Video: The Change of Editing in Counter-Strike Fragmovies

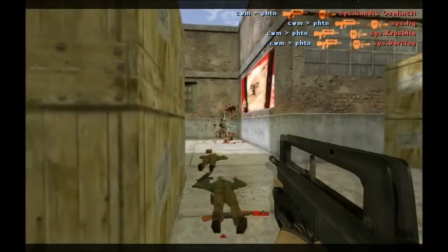(8:25)
In addition to that, the different shots and cuts oftentimes line up the in-game action with the music,
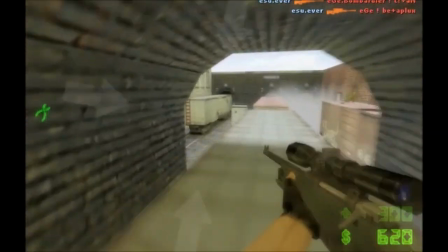(8:31)
but never to the amount that the core of the movie, the depiction of Frags, is harmed.
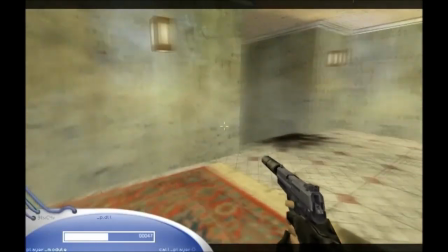(8:36) Ready, steady, go.
In comparison to earlier movies, the editing pace has definitely picked up.
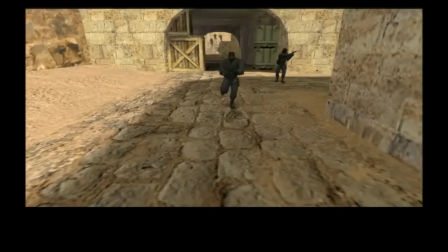(8:44)
There are also more close framings and far less long shots.
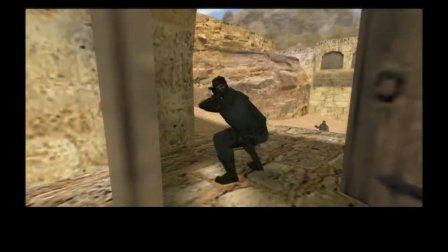(8:49)
Nonetheless, Ruination is an example of a coherent movie that uses editing techniques and effects to highlight Frags,
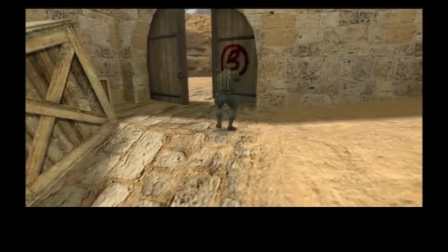(8:55)
and not Frags to highlight editing techniques.
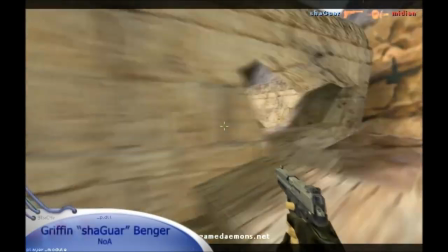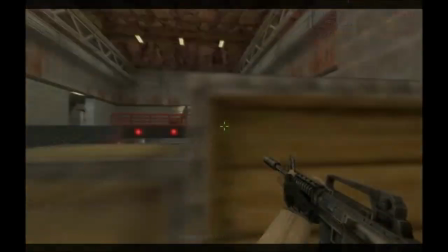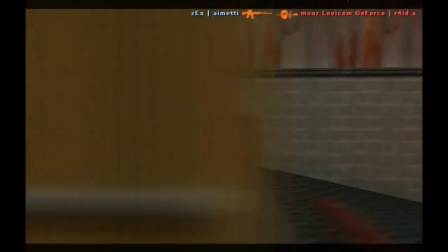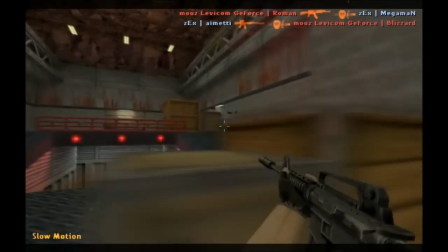(9:14)
John McTiernan's Die Hard shows similar characteristics in the following scene.
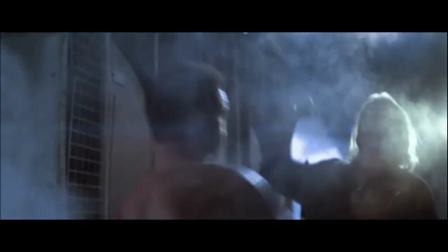(9:19)
Even though many different shots, including close framings, are used to show the fight between the villain and the hero,
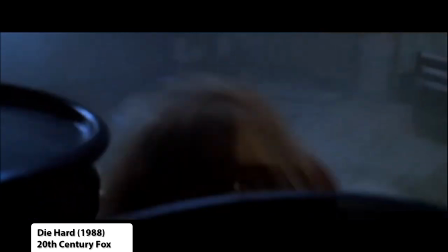(9:25)
the viewer can always keep track of where each of them is, especially due to the good use of varying two-shots.
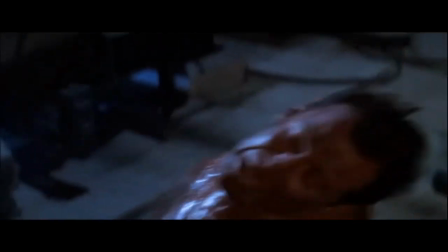(9:32)
In both Ruination and Die Hard, the action is complemented by the editing,
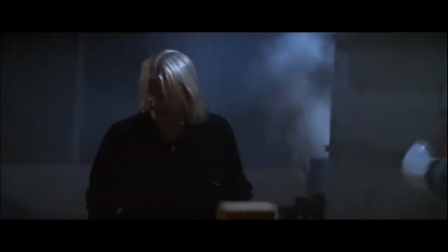(9:38)
as both feature what David Bordwell calls intensified continuity.
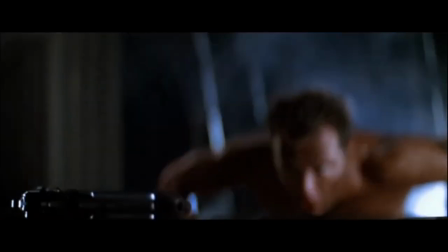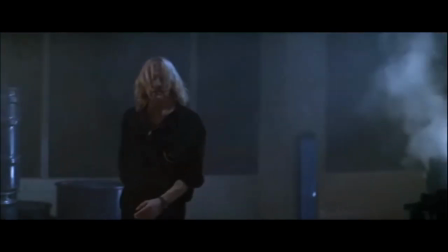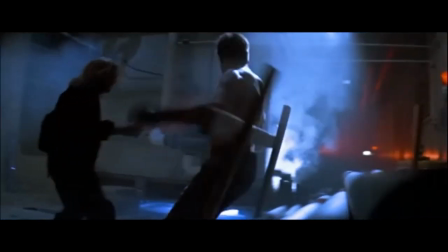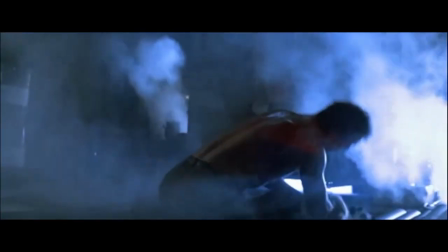(9:58)
Another Frag movie of 2004 that is famous for its editing and in particular for its
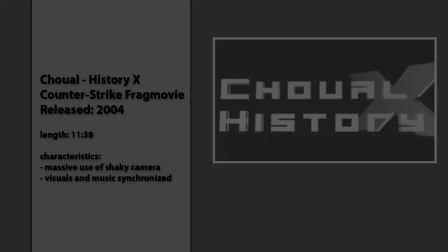(10:03)
synchronization of diegetic and non-diegetic elements is Choual History X.
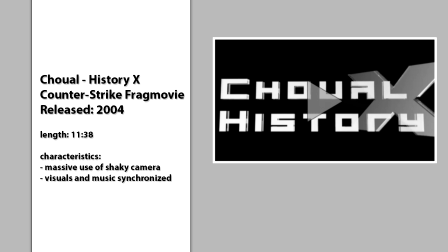(10:10)
Almost every single frag in the movie has some kind of non-diegetic response to it.
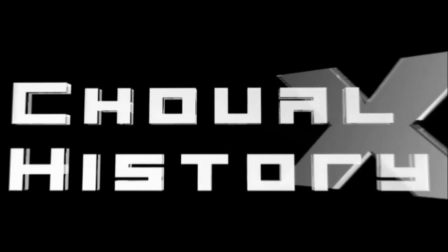(10:14)
When a frag happens, either a small flash or glow appears, the image is shaken, or the music delivers an acoustic response.
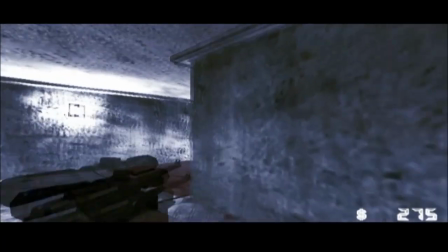(10:23)
This is done with such a consistency that it becomes impossible to assess
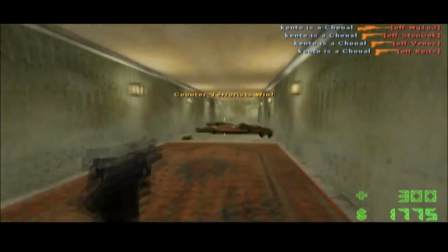(10:28)
whether the in-game action determines the editing and non-diegetic elements,
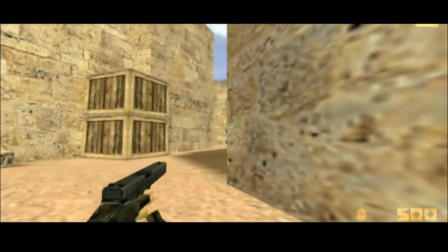(10:33)
or vice versa, the music, cuts and visual effects determine the frags. It all blends and becomes a homogeneous whole.
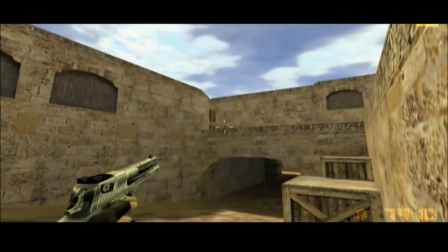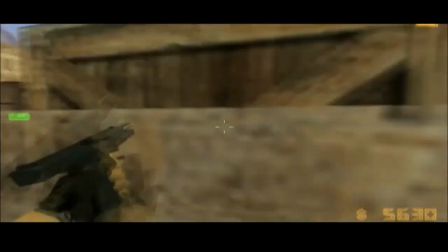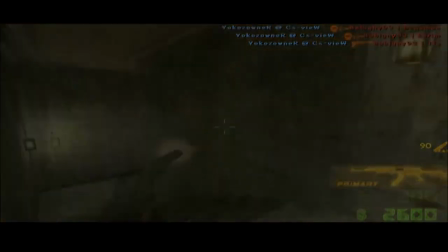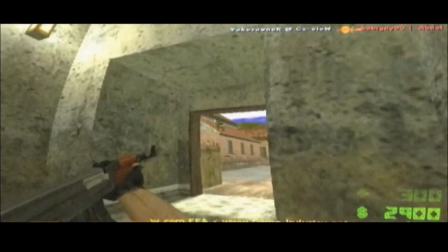(11:25)
In some way, the film District 9 can be compared to that,
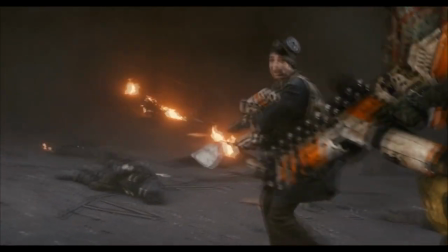(11:29)
as it successfully blends diegetic and non-diegetic elements in the form of cameras.
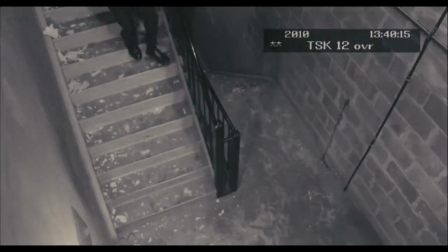(11:35)
A number of shots seem to be part of a diegetic documentary. Others appear to be from surveillance cameras or diegetic handheld cameras,
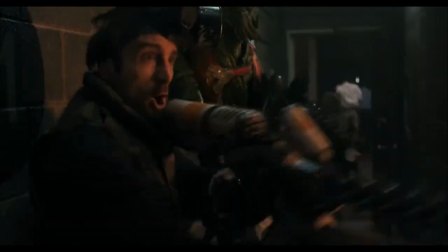(11:43)
but they are always framed and supplemented by non-diegetic cameras.
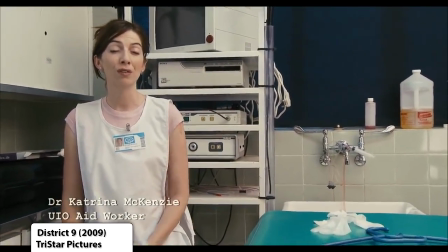(11:50) First, a lot of attention was given to giving the aliens proper status and protection.
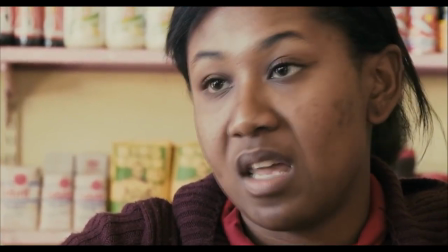(11:57) They're spending so much money to keep them here when they could be spending it on other things, but at least they keep...
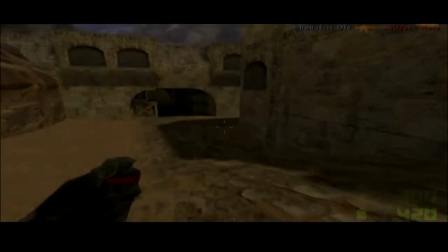(12:06)
In the Counter-Strike community, the opinions on Choual History X are quite diverse.
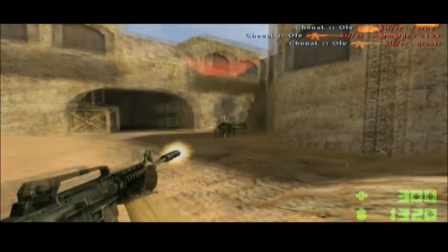(12:11)
Whereas the careful synchronization and integration of traditionally separate items cannot be debated,
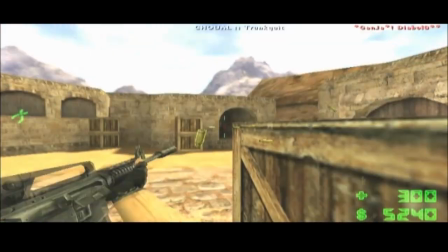(12:17)
the never-ending camera shakes and the general density of visual distortions might feel exhausting to watch,
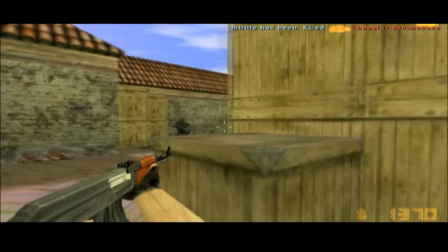(12:24)
even though, or maybe because, only the first-person perspective is being used.